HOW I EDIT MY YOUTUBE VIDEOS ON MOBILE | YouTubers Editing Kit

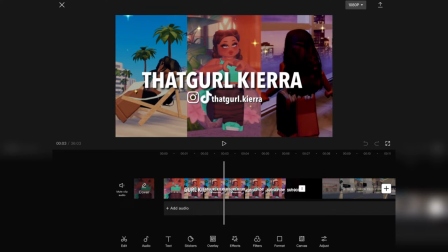As I said, a lot of my videos range from 30 minutes to an hour, so this one is actually pretty good.
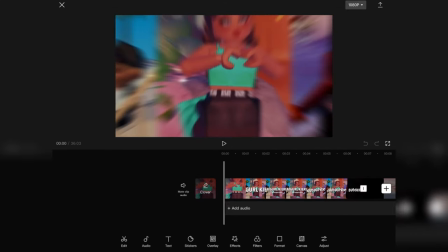So basically, once the video starts, it'll be my intro, my social medias, subscribe, blah blah blah,
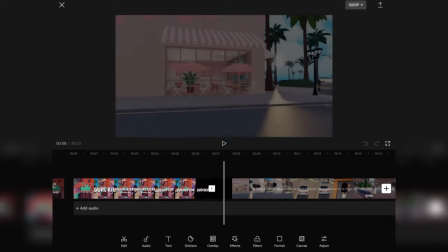and then it's gonna fade out, and then it'll be the teaser that we just created.
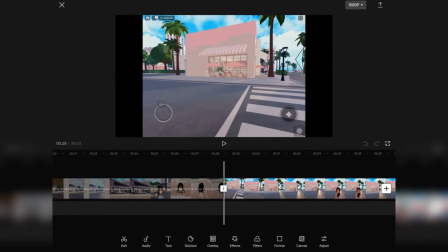So then that would happen, and then once it fades out, I like to put this like black screen to kind of indicate that we're like starting something new.
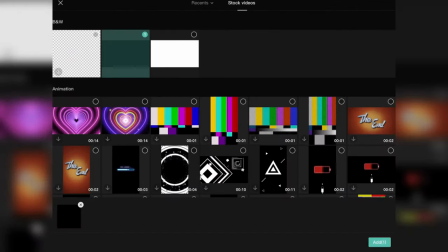So I'm gonna click the plus, we're gonna go to stock photos, the black screen, and I like to keep that on for 0.6 seconds.
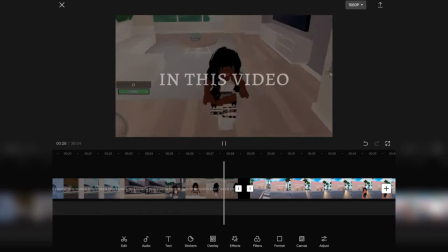So we're gonna put it like that, so it's gonna like fade out and it's gonna fade back in.
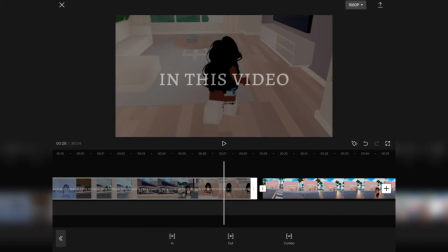We're gonna put another fade out because I really want you to see like the fade out. So we're gonna like fade it out even more for 1 second.
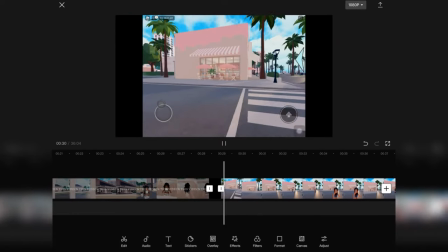And then it'll be like a black screen. And then when this comes in, it'll be like the point of view clips.
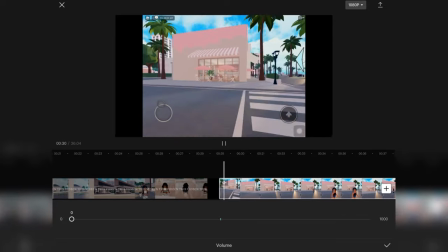So I'm gonna turn this volume down to 0. And I'm gonna go ahead and crop this.
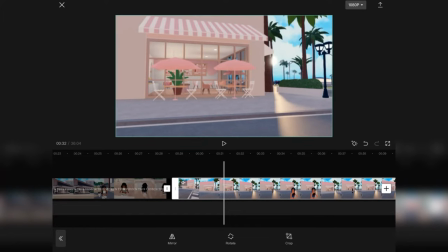Okay. So now it's time for the point of view clips. And I'm basically gonna be like Berry Avenue, blah, blah, blah, o'clock, da, da, da, da, da, stuff like that.
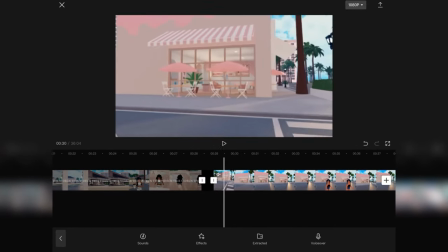So that's what we have so far. So as you can see, as I'm filming,
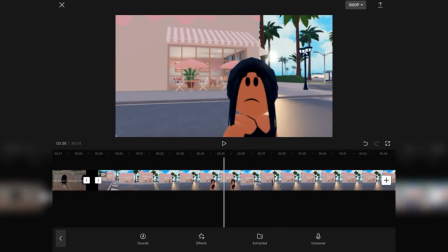I'm basically staring at random objects for like a good 10 seconds, but then like this person had to ruin my point of view clips.
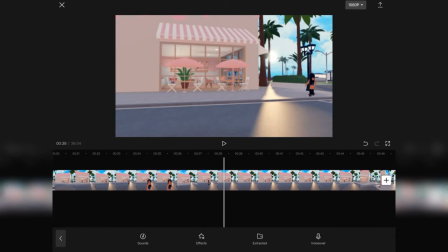Ah! Okay, chat anyways, but I'm gonna get her on that skateboard, okay?
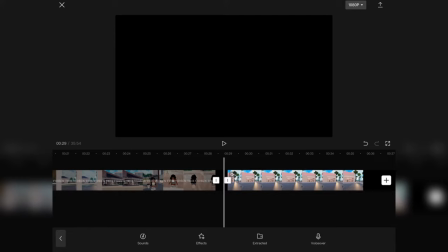We got you, girl. We got you.
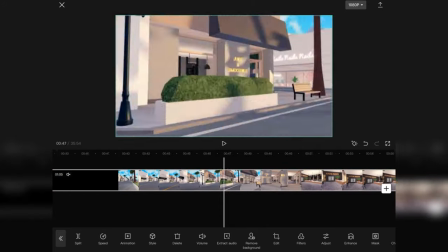Okay, we're gonna get her on that skateboard, and then I also like walked the street,
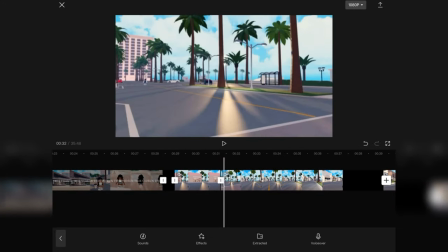and it looked really bougie, so I'm gonna get that as well.
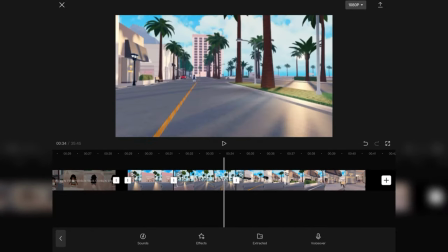Cut that. When I'm looking over here, we're gonna take that and we're gonna cut that, walk down, boom,
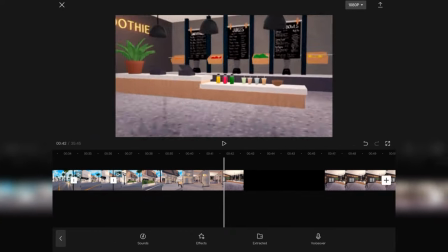and we're gonna continue here. I went into the smoothies place, we're gonna take that.
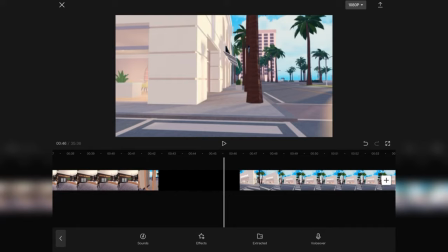I'm gonna click on the video, split it, and delete this other clip. Come back here, boom, take that.
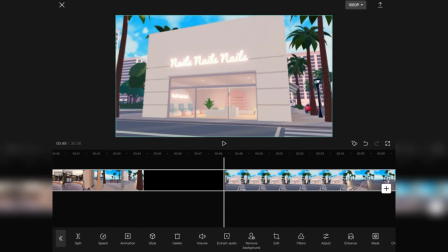And then where else? I went to nails. Okay, we're gonna take that, cut that.
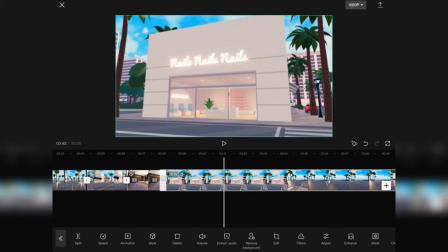We're gonna come back here. Make sure we get those trees moving so y'all can see it's not a picture and it's an actual screen recording.
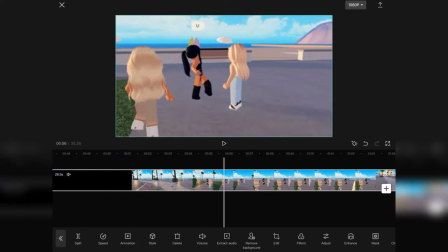And then I decided to eavesdrop on these people's conversation, so we're gonna leave that in there too.
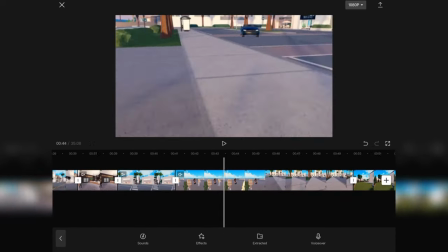Because why not? Let's get some extra tea and drama while we're at it.
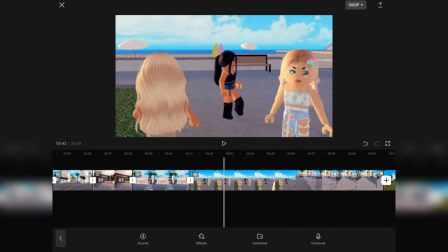Wait, that girl left. I want to get it while she's in here. Alrighty, so that's it for that.
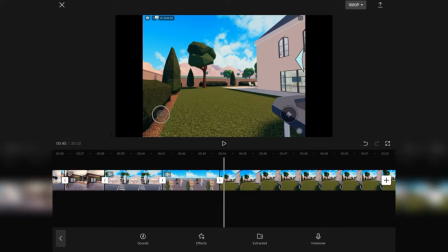I'm going to go ahead and delete the rest of those clips because I have another clip of more point of view clips.
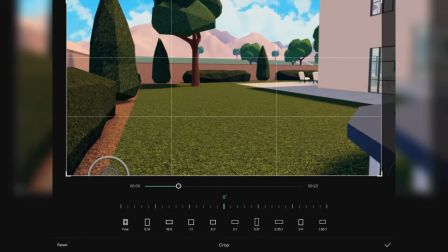We're going to crop that 16:9. Crop that down. Bring this down a little bit.
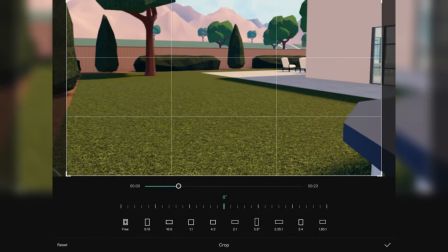Yeah, we're going to bring that down a little bit. And we're going to get some more point of view clips.
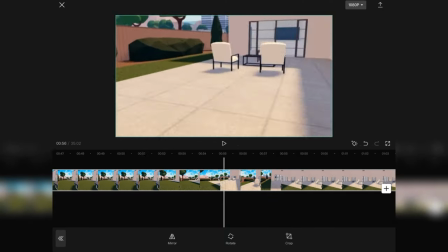We're going to come here and we're going to get this.
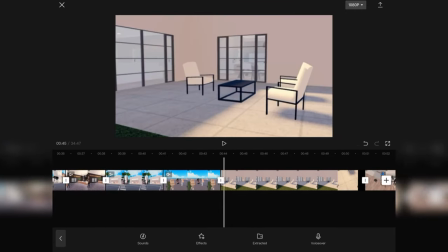I don't know why I thought this was important, but I took it, so we're gonna keep it. I need to also turn down this I deleted it. Oh no. Okay, I'm gonna turn down the audio
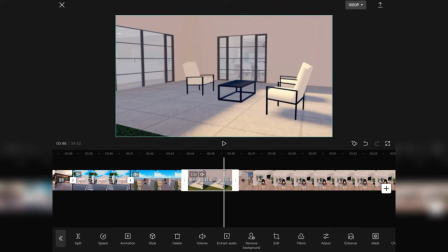Alrighty, so now that that's done, we're also gonna make this fade out for 1 second.
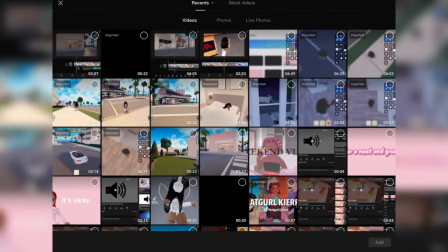And then you guys know what to do. We gotta add in this black screen for 0.6 seconds.
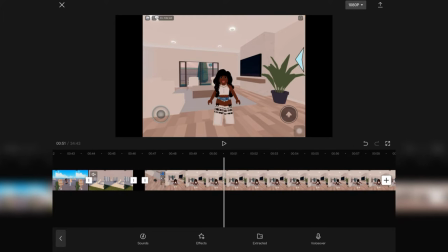And now it is time to get into the actual editing. So for this part, I personally like to keep the buttons on my screen because you guys can like really see me interacting with the game. And also, it's really nice to embrace the fact that you're on mobile, you know? So now we're on to the actual video.
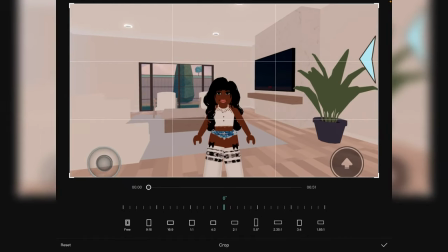We're gonna go ahead and click edit, crop, and I'm gonna crop out this video, but we're not going to crop out the buttons, guys.
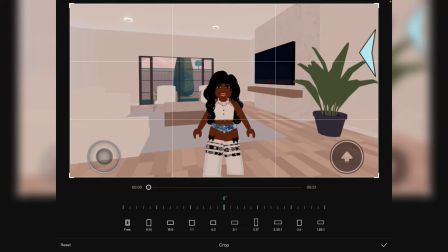We need to embrace our buttons.